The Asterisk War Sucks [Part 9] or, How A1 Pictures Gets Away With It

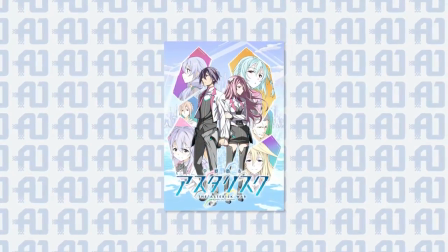Obviously, something else is going on here, and it's clear to me that it's not simply an accident, or that the Asterisk War just got lucky.
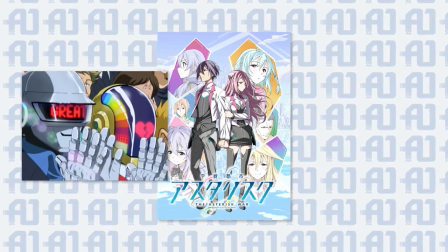Sure, luck plays a part in any show getting popular,
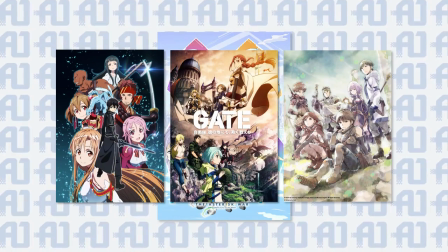but you only need to take a look at A1's track record of success with this kind of show to see that clearly there's some element of strategy at work here.
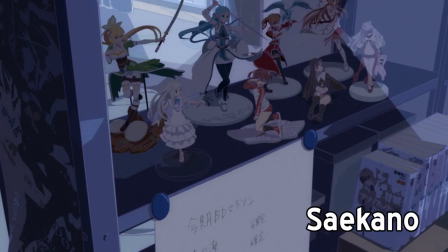Like it or not, this studio seems to have their fingers on the pulse of the modern anime fans' buying habits, and they're going out of their way to milk that advantage for all it's worth.
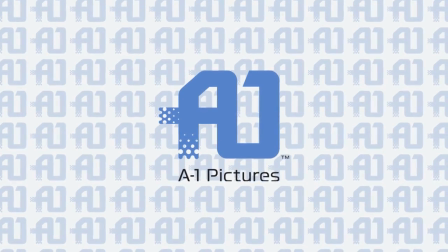To get to the heart of what this studio is doing right, we need only start with the most common design element among all their works.
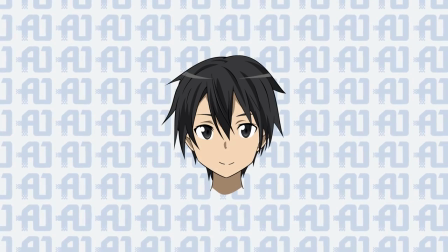That damn face. A1 pictures have boiled the anime face down to a fucking science.
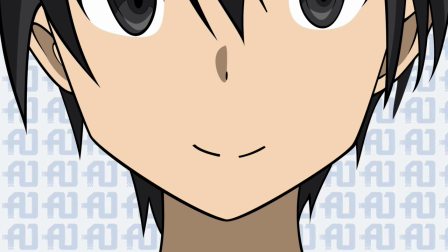The mouth is a line with a break in the middle that becomes really weird when you stare at it but otherwise is meant to basically suggest lips.
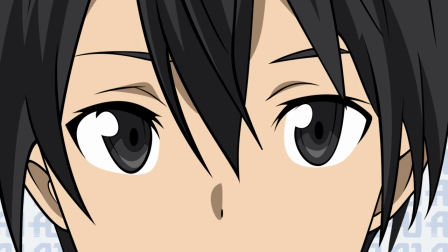The nose is a minuscule triangle. The eyes, they come in about six different shapes depending on the character type.
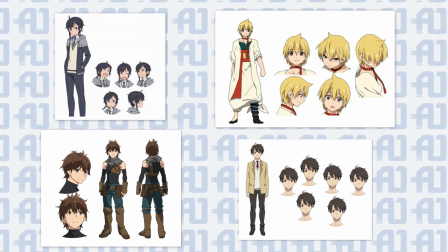All of the emotions which that face can perform basically come pre-packaged. Angry Kirito looks just like Angry Ayato, etc.
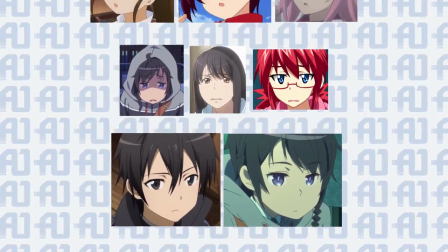It's like the design team at this studio just sat down one day and came up with a basic template for a face, and then a specific, optimal way of portraying each of that face's emotions,
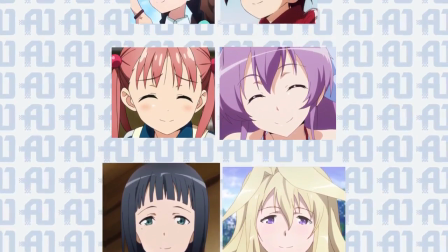and since then, the entire studio has just been working from that template in animating each of their shows.
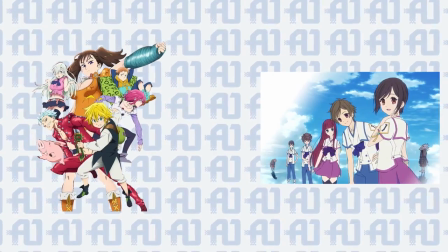Obviously, some shows are exceptions, and we'll talk more in a bit about A1's paradoxically broad range of attempted styles,
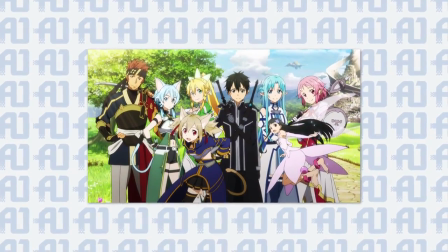but the point I'm trying to make here is that this studio has created a standard for what an anime face is.
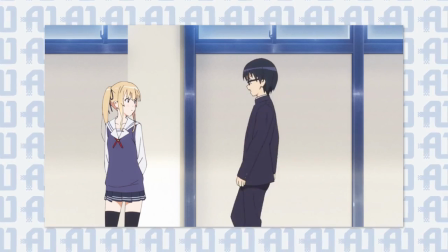Likewise, the body types featured in most of their shows are what I'd call normal, standard, and sleek.
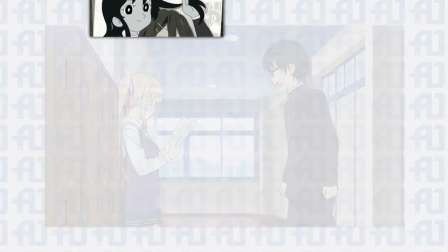Over the last ten years,
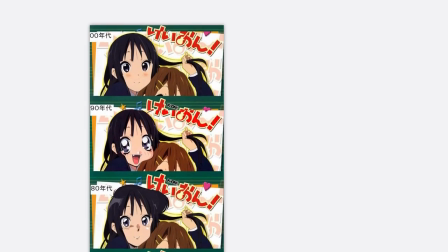popular anime has very clearly gravitated towards a style which I would say was most firmly set in stone by the melancholy of Haruhi Suzumiya.
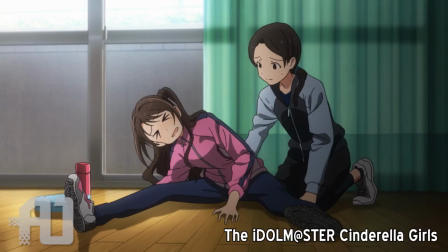In terms of proportions and height, these characters tend to have pretty realistic bodies, even if their busts and the size of their facial features dive into the realm of fantasy.
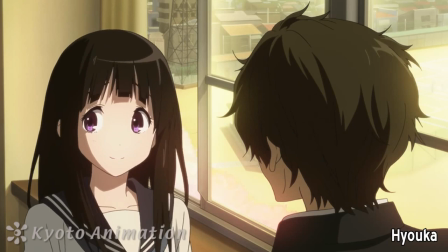They've got these very soft, realistic skin tones, which with simple two-tone shading can make the characters look more real than they ever did back in the cell art days.
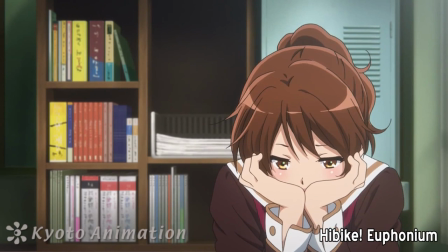And the use of lots of subtle gradients, which are made easy by digital coloring, does a ton to make these characters pop off of the backgrounds.
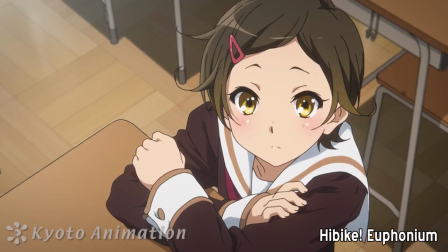Everyone has like a pencil-thin outline too, which makes them come off as a bit less cartoony.
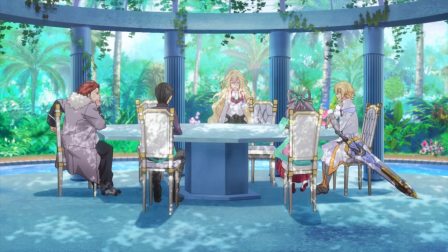Likewise, the same coloring techniques can easily be used to make background art appear more detailed than it might otherwise.
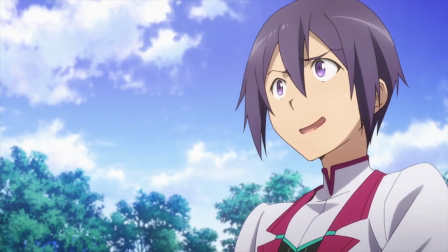It's a lot easier to throw some gradients and lighting effects onto the screen and make something look fancy and bright than it is to actually hand draw a detailed background and bring it to life.
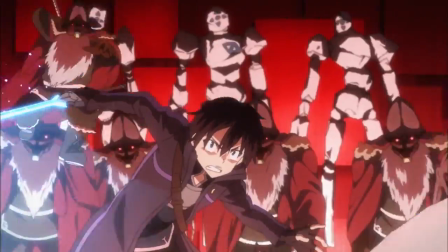A1 has figured out how to simulate the feeling of something being well animated by making things very flashy and having stuff move around a lot.
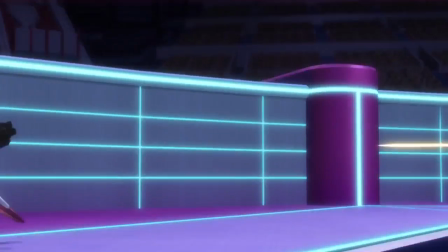It's easy to convince an audience that something is cool if it's moving very fast and there's a lot of flashing lights. To prove what I mean, please locate a nearby flashlight and then close your eyes and strove the light back and forth in front of your eyelids. You will immediately become disoriented and have no idea what's going on, but it's kind of exciting for no particular reason.
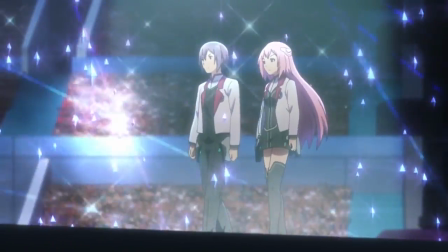None of these things are necessarily bad design elements. They're just foundational blocks upon which the design of a series can be built.
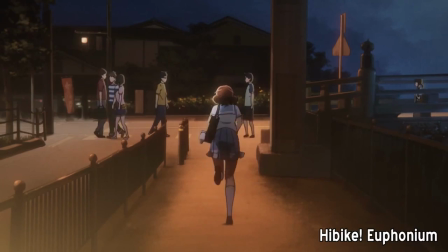After all, I could say most of the same things about the shows made by Kyoto Animation, which I consider to be the studio producing the highest quality TV anime of the current decade.
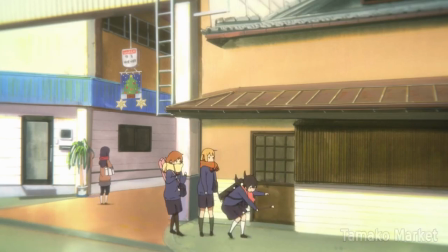But the difference between Kyoto Animation and A1 Pictures is that KyoAni actually takes those foundational blocks and,
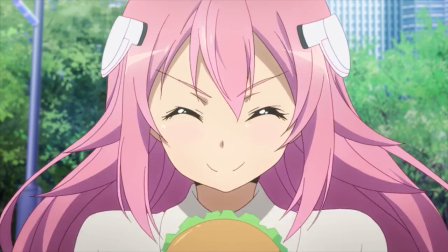you know, builds on them, whereas A1 puts in the bare minimum acceptable amount of effort.
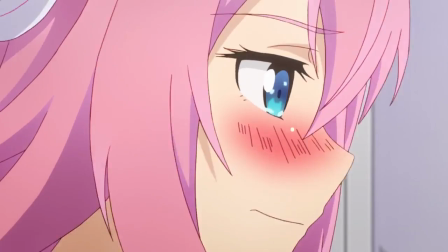But that doesn't matter, because it works. And it works because it's become standard.
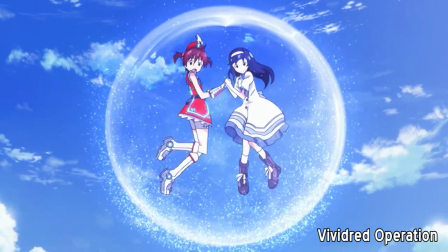I mean that both in the derogatory way that someone might call something standard at best,
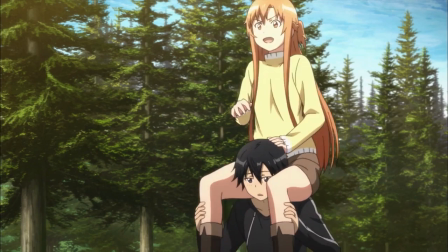but I also mean it in the congratulatory way that someone might say that something has set the standard.
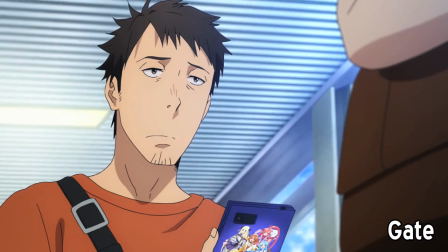A1 Pictures have basically created what is now considered to be the standard look of modern anime.
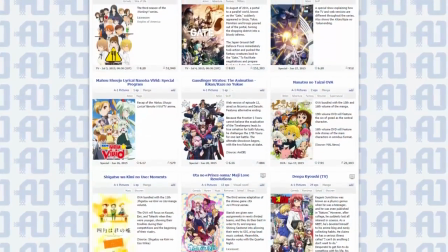By flooding the market with a million shows that look exactly the same,
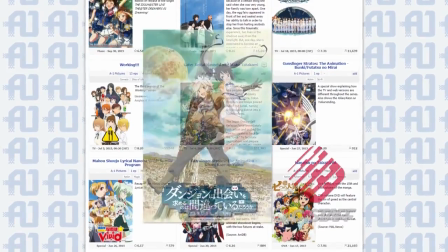they have set the tone of what anime is in the current decade, and I can't shake the feeling that everyone else is slowly migrating in their direction.
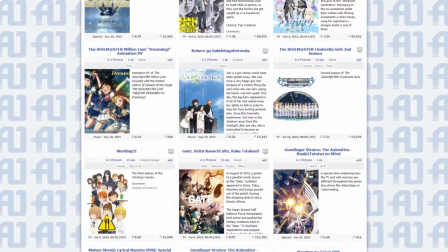Maybe that's unfair, since it's hardly like this studio was the first to do any of what it does,
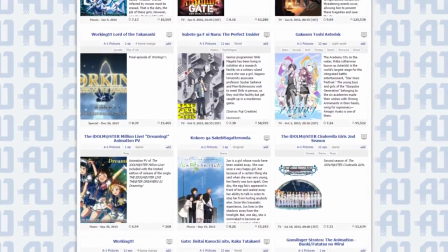but it certainly feels like A1 Pictures are the most singular driving force behind shaping the cultural understanding of what a 2010s anime looks like.
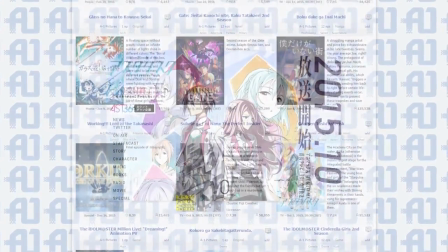And I'm not even necessarily begrudging the studio for that, because I totally get the appeal.